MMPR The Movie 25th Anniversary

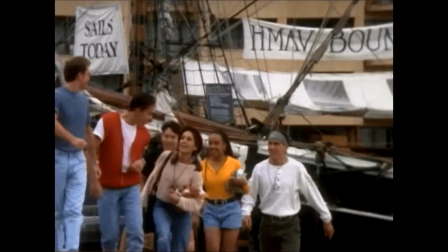[4:15]
You might actually remember, there was one episode where they go to Australia, and I'll give you one guess why they chose that location for that episode.
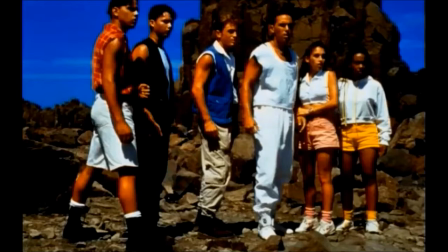[4:23]
Now that's what you call killing two birds with one stone. But of course, in order to make this movie, they had to do more than just bring in the original cast. Because in order for this epic tale to be told, they had to bring in two new characters, Dulcia and Ivan Ooze.
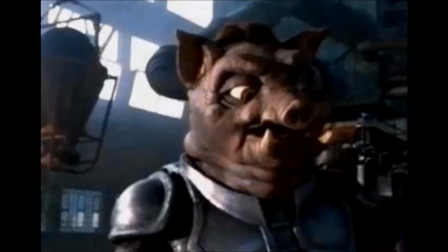[4:39]
There was actually a third one, Mordant, but he has little to nothing to do with this movie. In fact, he is the biggest disappointment in this whole entire picture, because in the series, he never existed. And it's always been a mystery to me as to why they never chose Squat or Babu to make an appearance instead of this guy.
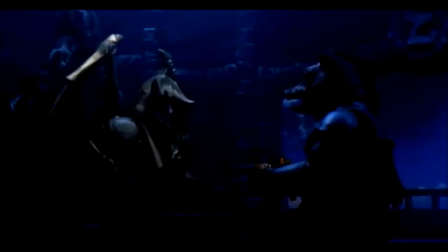[4:57]
And try this for a laugh. In the comic books, they tried claiming that he was Skulldar's distant cousin.
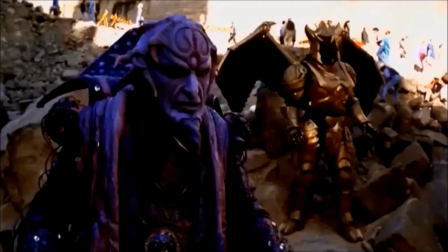[5:03]
But getting past that loser, Dulcia and Ivan Ooze, they were two key characters in this whole story. Ivan Ooze being the brand new enemy of the Power Rangers, he's so evil that he imprisons Lord Zen and Rita after they released him.
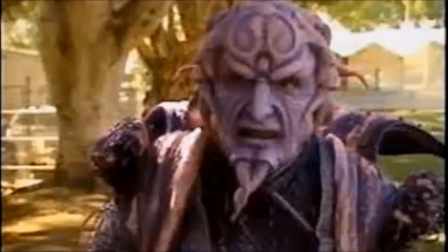[5:16]
Played by Paul Freeman, he was perfect for this role. He played him absolutely beautifully.
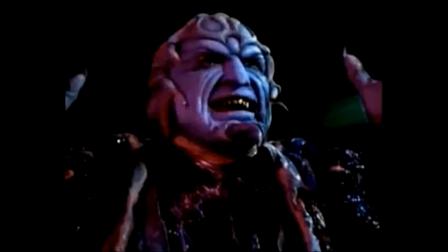[5:23]
His wickedness and even his comedic moments still amaze me to this day. and Dulcia.
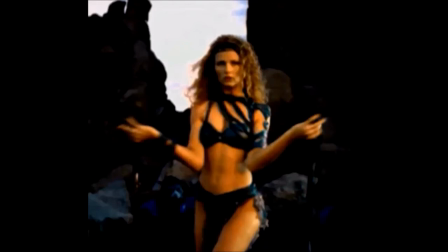[5:29]
She's a beautiful warrior with great martial arts skills, but she's also quite wise, a lot like Zordon.
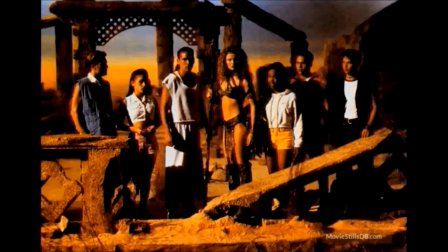[5:35]
She doesn't have too big of a part in this role, but her part definitely lends a lot to the story,
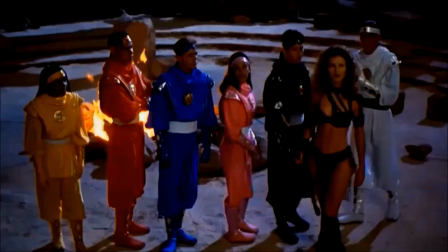[5:40]
because not only does she save them from the Tengu warriors, she advises them as to where they need to go to get the Great Power, and she even calls help from the sacred animals of the Ninjetti to guide them to the Great Power.
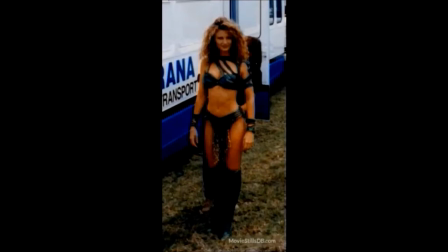[5:53]
She was played by Gabrielle Fitzpatrick, and she was perfect for this role. And the funny thing, she wasn't originally chosen to play Dulcia.
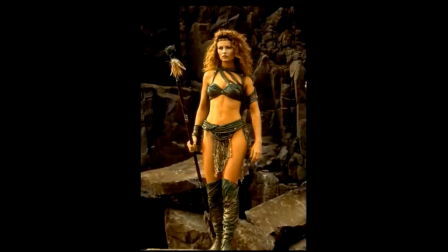[6:01]
She did try out for the role. The director, Brian Spicer, actually liked Gabrielle Fitzpatrick. He wanted to use her. But for some reason, the producers decided to go with Mariska Hargitay.
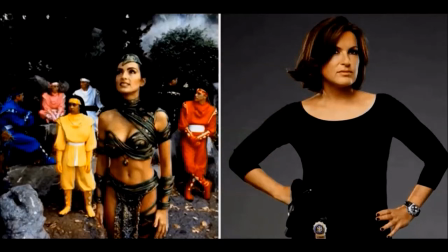[6:13]
You would know her better as Lieutenant Benson from Law and Order SVU.
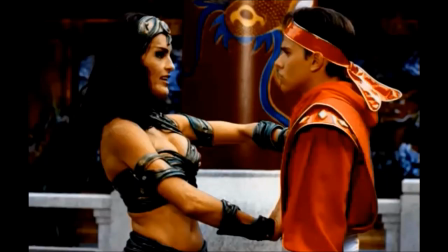[6:17]
For reasons unknown to me, they chose her. However, her time was short-lived in this movie, because they did a whole training scene which was never used in the movie.
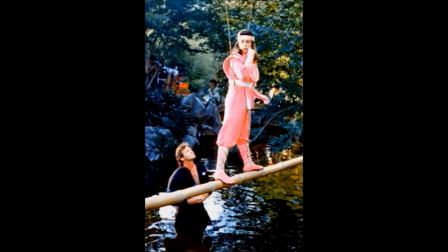[6:26]
In fact, nobody knew this existed until they started showing the footage on YouTube. And I know you're going to ask me why this scene was never used.
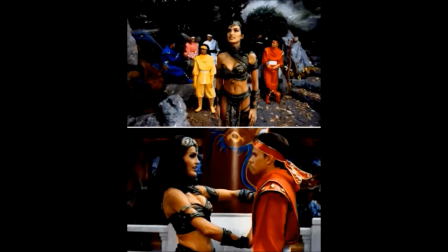[6:34]
Well, to put it simply, there was too much dialogue and not enough action. And let's not forget, Zordon was dying.
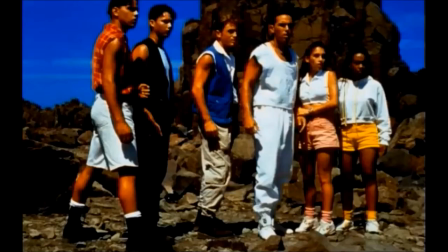[6:40]
They didn't have time to train to go get the Great Power. Don't forget, they came to this planet so they could get the Great Power to save Zordon.
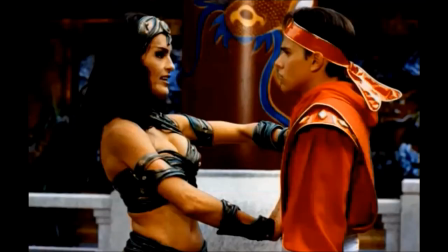[6:49]
And time was not on their side. So to add in a training session makes absolutely no sense.
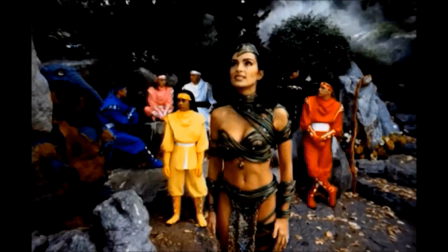[6:55]
When they decided to cut that whole scene, they cut Mariska out of the show and replaced her with Gabrielle Fitzpatrick.
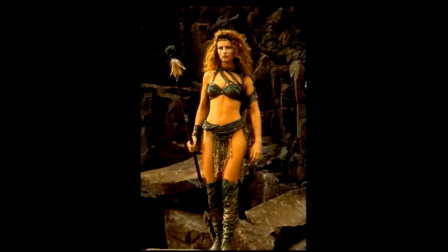[7:02]
As I've already said, Gabrielle Fitzpatrick was perfect for her. She sounded wise, she was tough, she was gritty, and she was beautiful.
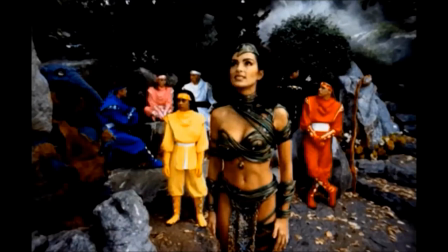[7:11]
Mariska Hargitay, she just didn't fit the bill. I've seen some of the footage and she doesn't fit. I'm guessing that's why they replaced her with Gabrielle Fitzpatrick. The funny thing is, nobody seems to know why she was replaced.
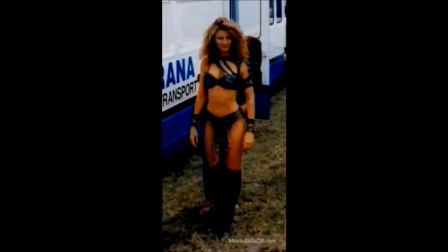[7:24]
But I don't think it really matters, because they ended up choosing the right Delcia in the end. But of course, Power Rangers would not be Power Rangers if they didn't have two things, the costumes and the Zords.
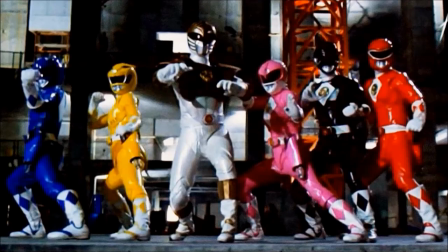[7:36]
The costumes, as we already know, were designed to look more like armor. And most importantly, the costumes looked just like they did in the series, with a few upgrades. The obvious being that they look like armor. They also added some color to the gloves and the boots. Even their holsters are their individual colors instead of them being all white.
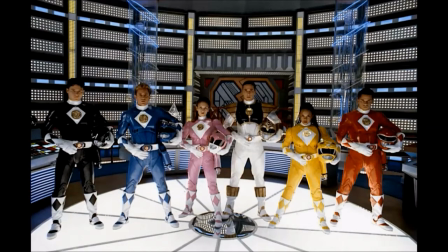[7:55]
And one thing that most people never bothered to talk about is the Power Coins that are imprinted on their chests, which is straight out of the toys.
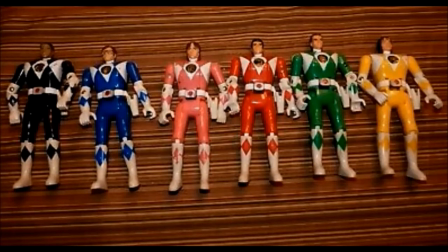[8:03]
As we all remember with the original Power Rangers merchandise, which still continues to this day, they had the Power Coin emblem on their chest.
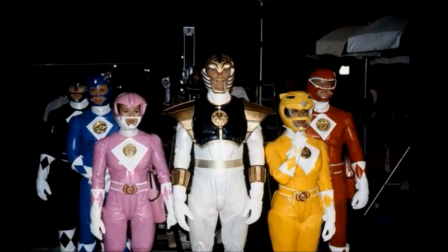[8:11]
They never had it in the series, but they added it here, which made it even more awesome.